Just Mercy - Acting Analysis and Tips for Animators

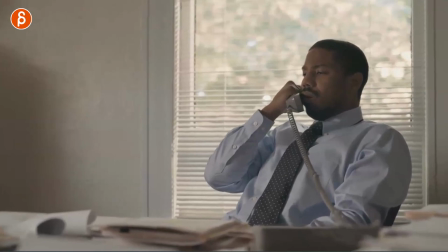7:14 you see the dart the eye dart is more of a thought process lots of darts you can see the change in body posture but even before that look at the height of the arm oops see that it's tiny but it goes up there's a change there there's tension you can see the change
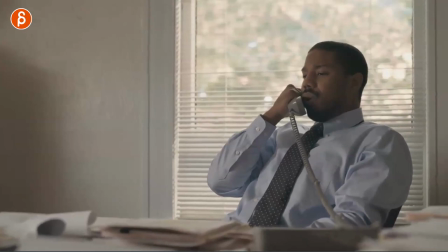7:29 in the eye the change in the arm it's very subtle but realize wait something's going on and then you got the change in posture the different look
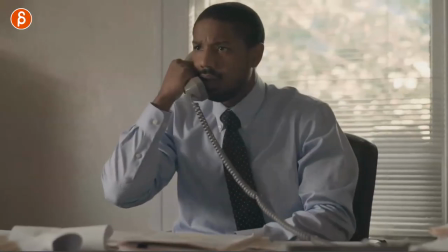7:36 he's almost looking at her who was there to say hold on hold on something's going on here and it's the change from leaning back now to
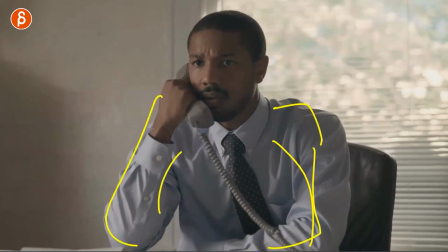7:44 leaning forward resting on his arm the shoulder going up just everything changes so for your shot do you want your character to be always like
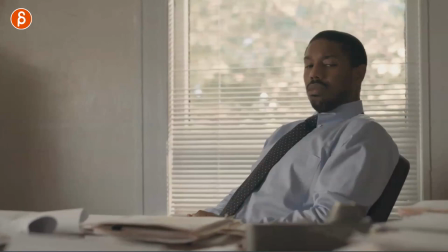7:51 this or do you want it to be always like that it's probably better to get a certain progression that gives you a contrast in posing but it also
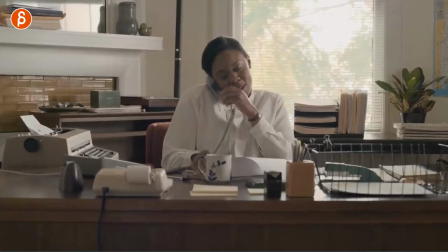7:58 shows progression and intensity going from more all right i don't know if he's relaxed but like okay something's going on maybe not and then going
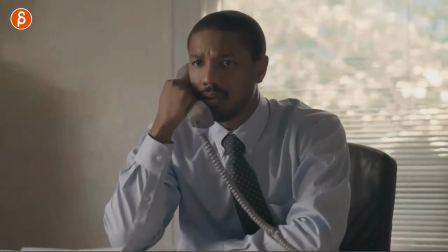8:05 to oh i'm interested i'm more tense i'm more alert all of that tells us more about the state of the character and the potential arc of the character
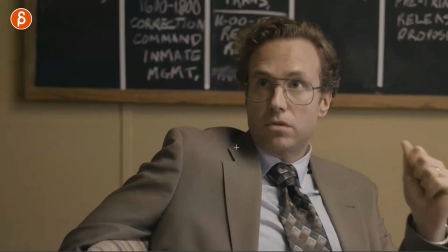8:12 within one shot i guess the theme is sitting here now that you have this character telling again bad news for him there's a constant standoff you
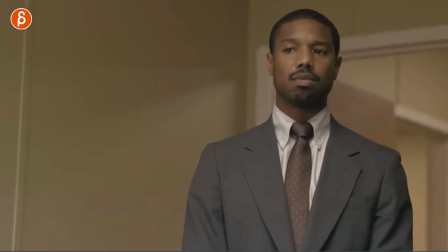8:20 can see the inhale the frustration in him looks over and i love this too how you have eyes first so tense that it's just eyes are going
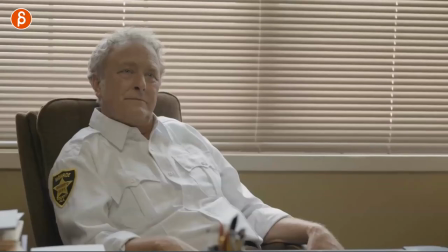8:29 first and then the head follows and then you have this such a turd you have that it's a relaxed pose you think that would be somewhat friendly but
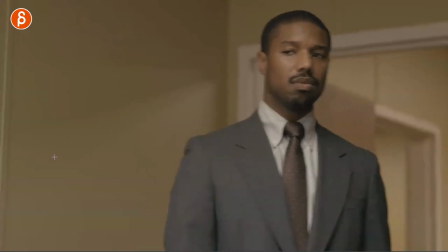8:37 it's this long stare with the back and forth rocking on the chair and it's just this defiance like this like this defiant relaxed pose just
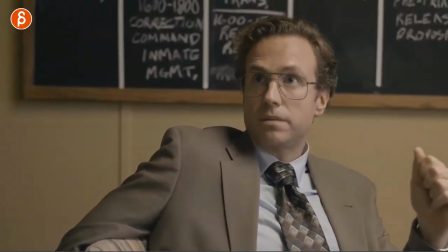8:46 giving that extra exclamation point to what he is saying so you can have lip sync one character saying something this could be positive negative whatever
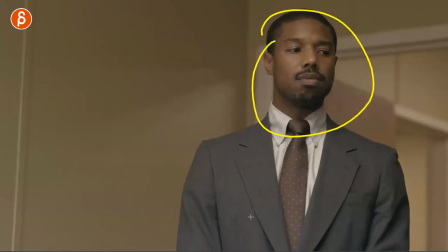8:53 it is then you have a reaction shot for you to do your pantomime and then you can add another character who doesn't have to do anything i mean
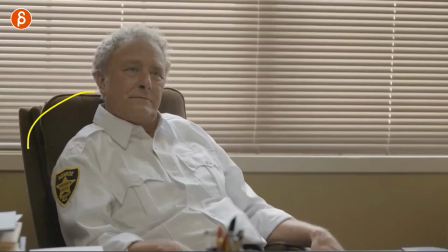9:01 it's basically animation wise it's fairly simple rocking back and forth a look is he blinking i don't think he's even blinking right it's just a defiant stare right but now you can add
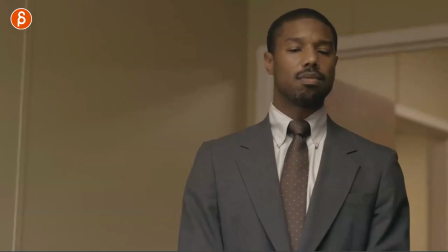9:09 one more thing that goes against this character just by adding another character in just this stare and that confrontational look
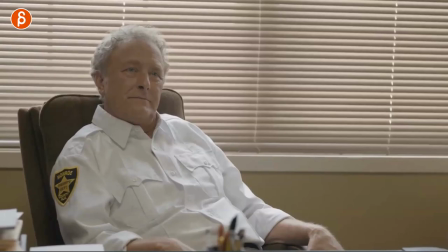9:17 with that fake relaxation on that chair definitely something else to think about and again goes to me towards the usage of prop and sets and that's why i love it you can use all of this this would be different if you would just sit of course it would be effective by him just
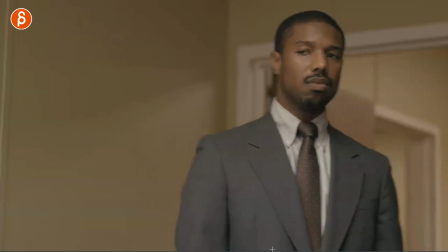9:29 sitting there and staring but to me just that additional rocking of yeah yeah i'm relaxed because i'm in charge here i have the power over you it just
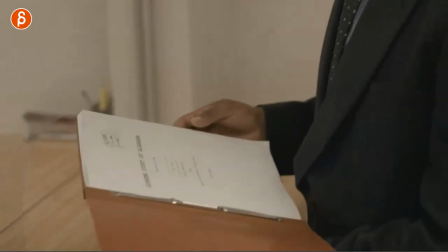9:37 adds the extra layer of tension and conflict there next up is this one and this speaks again to the fantastic performances of michael b jordan
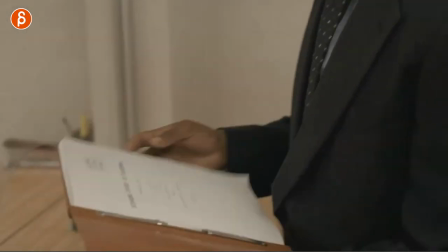9:45 and jamie fox and everybody in this movie but there's very specific news that he's waiting for that he's about to read and process
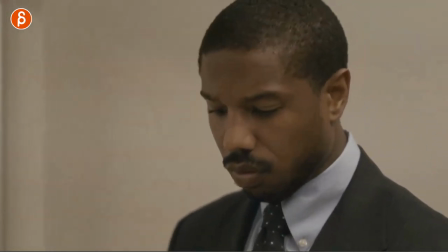9:52 and you would think there will be potentially a bigger reaction but as you go there you can see this he starts to read so obviously you got the eye darts
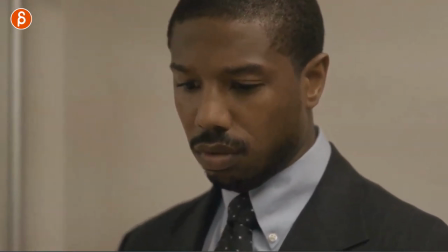10:00 you got the looks now look at that reaction so by now right around here he realized what is going on and it's so tiny it's a slight change in the mouth it's a slight relaxation in the brows
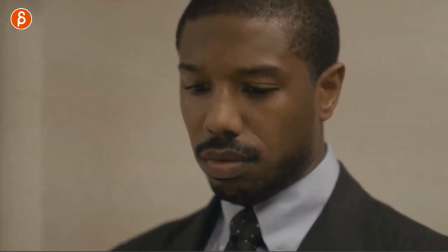10:17 so good and you get a little bit of a more quieting of the body and then that's
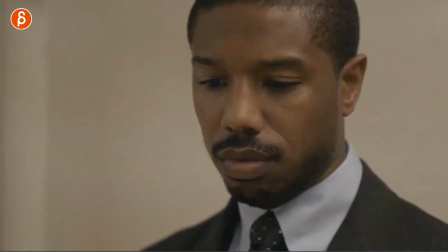10:23 it for the reaction but you have that almost that relief inhale exhale you can see your shoulders going up
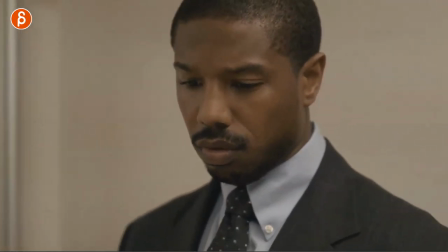10:31 and down it's just not what you would expect it's such contained reaction there so good so for you and the shot especially
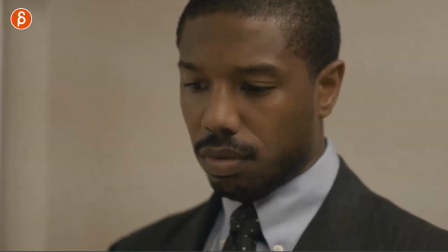10:38 because you are in such a close-up you don't have to go big and sometimes just less is more and last up is this here no spoilers but as they all
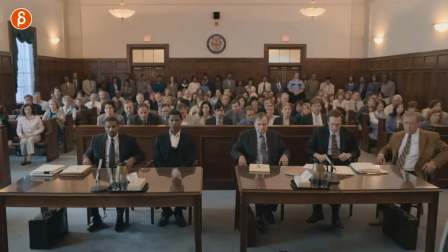10:46 stand up as the judge comes in i want to point towards the posing right so you have just the different ways of sitting he's obviously tense and nervous same for him but you know slightly more relaxed then you have specifically look at him as he gets up look at that it's just like
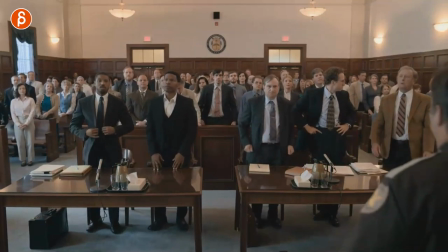11:03 he's just impatient he just looks around he doesn't want to be there and you can see does he tap
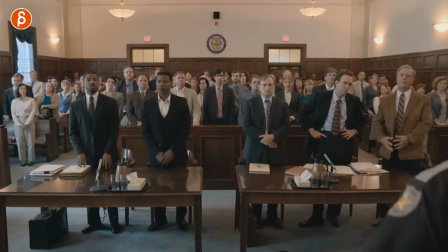11:11 no it's not a tap but it's always a tap there with that foot but you can see just that